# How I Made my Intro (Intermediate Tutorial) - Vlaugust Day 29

Hello everyone, we are in our last few days of Vlaugust, which has just flown by. And of all the questions that I've been asked this last month, the one that keeps coming up is, how did I create my intro? Now before I jump into the tutorial, I just wanted to give a little insight on intros in general. To me, an intro, if you even have one at all, should be short, like maybe 5-10 seconds in length. I've seen some intros that just seem to drag on forever. And even with the big budget shows on Netflix, they give you the option to skip the intro completely. So just keep that in mind. I wanted to differentiate this whole batch of videos from the rest of my content, so I placed an intro on all the Vlaugust videos that I uploaded. For this tutorial, I used a combination of After Effects, Photoshop, and Premiere. I'll be going over the concepts fairly quickly, so if you're an absolute beginner with any of these pieces of software, some of this might go over your head, but I believe in you. I do plan on releasing some beginner level tutorials in the future, so be sure to stay tuned for those.
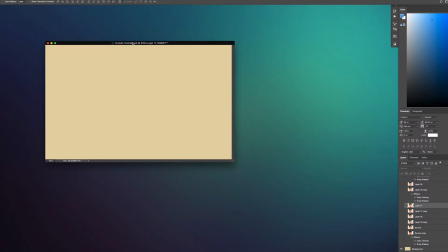All right, that being said, let's jump in. So before I even open up Photoshop or After Effects, the first thing I want to do is plan out a rough idea of what I want the intro to be.
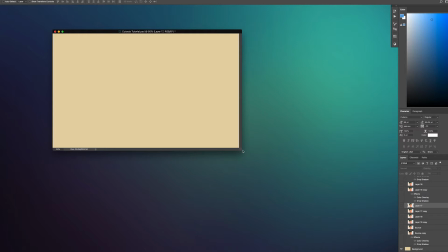I'll open up the finished version here to give you a small walkthrough of what my thought process was.
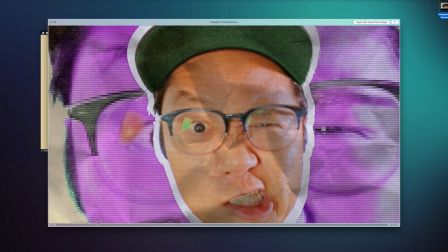I knew I wanted the whole thing to have a very paper-esque look, and I wanted the elements to look like they were cut out and placed onto a crumpled piece of paper.
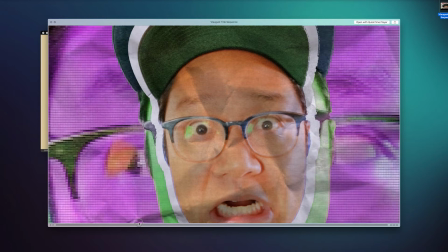I had the idea for 3 segments of the intro, starting with the emanating face,
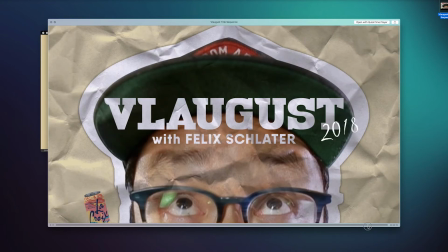followed by the LaCroix can hug, and ending on the big Felix face staring at the word Vlaugust. So with the idea of those elements in place, I took a series of photos of me making different expressions and a full body shot of me hugging an imaginary can.
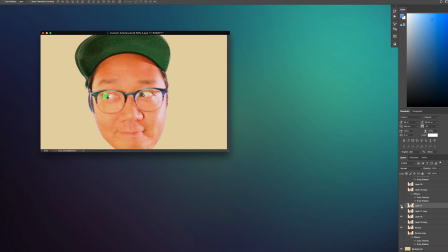In Photoshop, I cut all of these photos out using the lasso tool. To achieve the cutout look, I did a couple of things. For the actual face, I just used the cutout filter that's built directly into Photoshop and applied it to the different facial expressions.
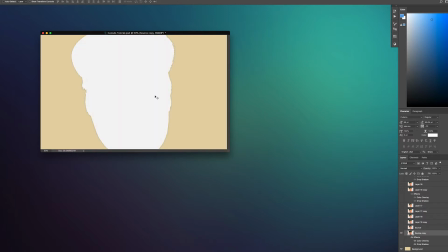For the paper outline, I simply duplicated each face layer, set it below, scaled it up, and set it to white. I then added a drop shadow to give it the impression that it was a piece of paper lying on a surface.
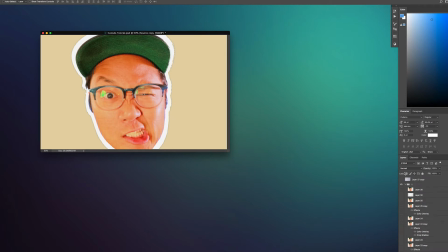I repeated this step multiple times for each expression that I made. For the LaCroix can section, I did the same thing.
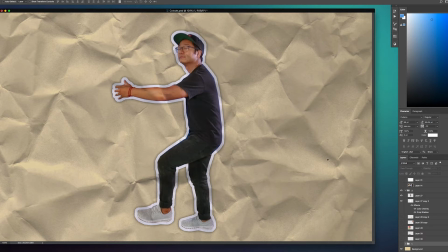I cut each layer out with a lasso tool and created the paper outline for the picture of me hugging the can.
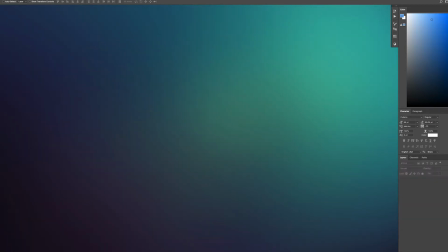Once these assets were created, I saved, closed Photoshop, and fired up After Effects.
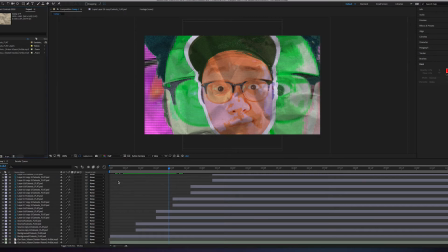Now for those of you who aren't familiar with After Effects, I like to tell people that After Effects is to video as Photoshop is to photography.
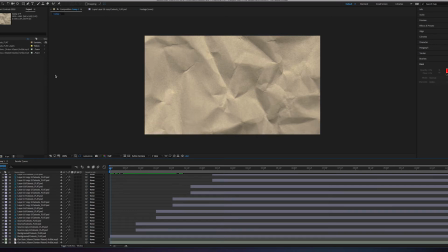A lot of the manipulation that can be done within photography can be done within video using After Effects. For the emanating face segment, I knew that I wanted various colors to grow from behind my head with each expression that I made.
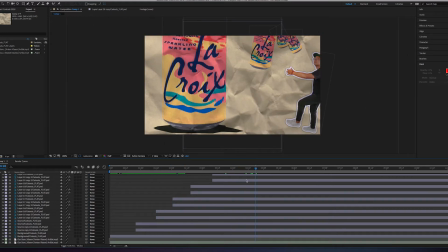And to emphasize each expression, I changed the color every time I made a new face.
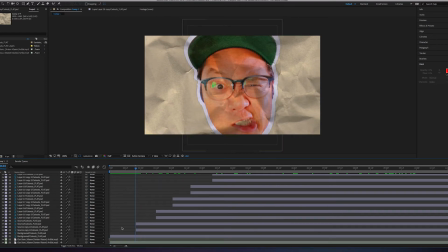To achieve this look, I simply duplicated the facial expression layer, placed it behind the original, and keyframed the scale property. This gave it the illusion that the face was growing.
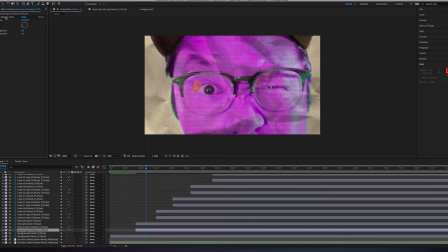To get the different colors of each growing face, I applied a color balance effect and just played with the dial until I got a color that was different enough from the last growing face. When a new facial expression appeared, I just repeated the effect with that expression until I was happy with the number of faces that had appeared.
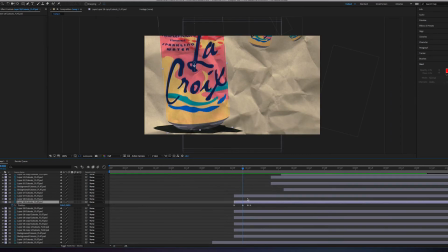The second segment of the can hug was done by keyframing the position of each element. I wanted the can to look like it bounced just a little bit when it hit the ground, so I used keyframes to create the effect. With After Effects, the blue triangle denotes where you are in time in relation to your video timestamp.
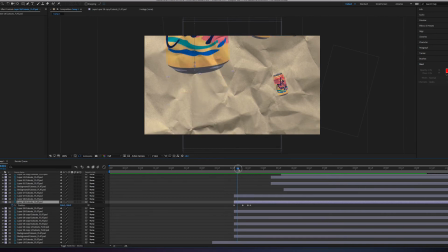If you place a keyframe anywhere along that timeline, then scrub forward or backwards and move that element, After Effects will automatically create the animation in between those points for you.
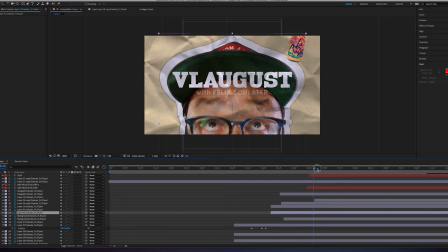And for the third and final segment, I keyframed the giant Felix face coming up from the bottom of the screen, as well as the cans falling from the top.
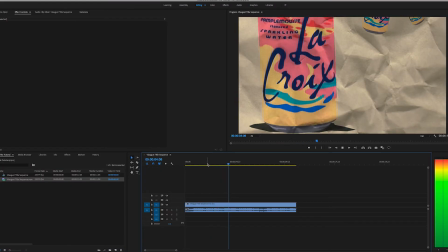After exporting the whole project, I closed After Effects and jumped into Premiere and imported the whole intro MOV file.
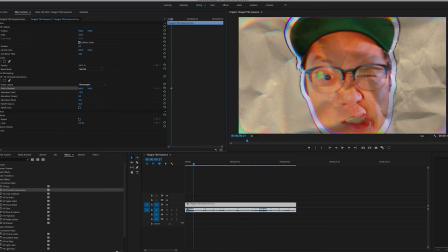There's a really great effect built into Premiere CC called VR Chromatic Aberrations.
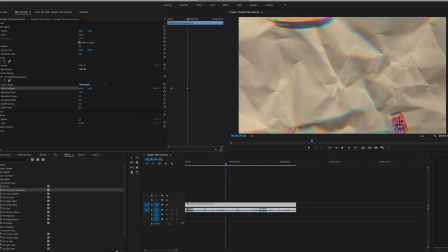This effect gives your footage a sort of glitchy, skewed look, which I really enjoy.
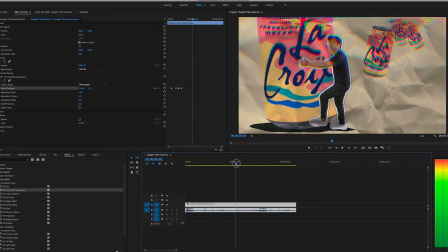The cool thing with it is that you can keyframe the positions both horizontally and vertically, as well as the individual colors.
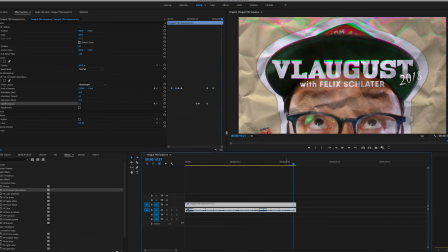I dropped keyframes along the timeline and just modified the points of interest as well as the individual colors. So there it is. That's how I created my intro from scratch. If you have any questions or any issues, leave them in the comments below and I'll do my best to get to them, and I'll see you guys tomorrow.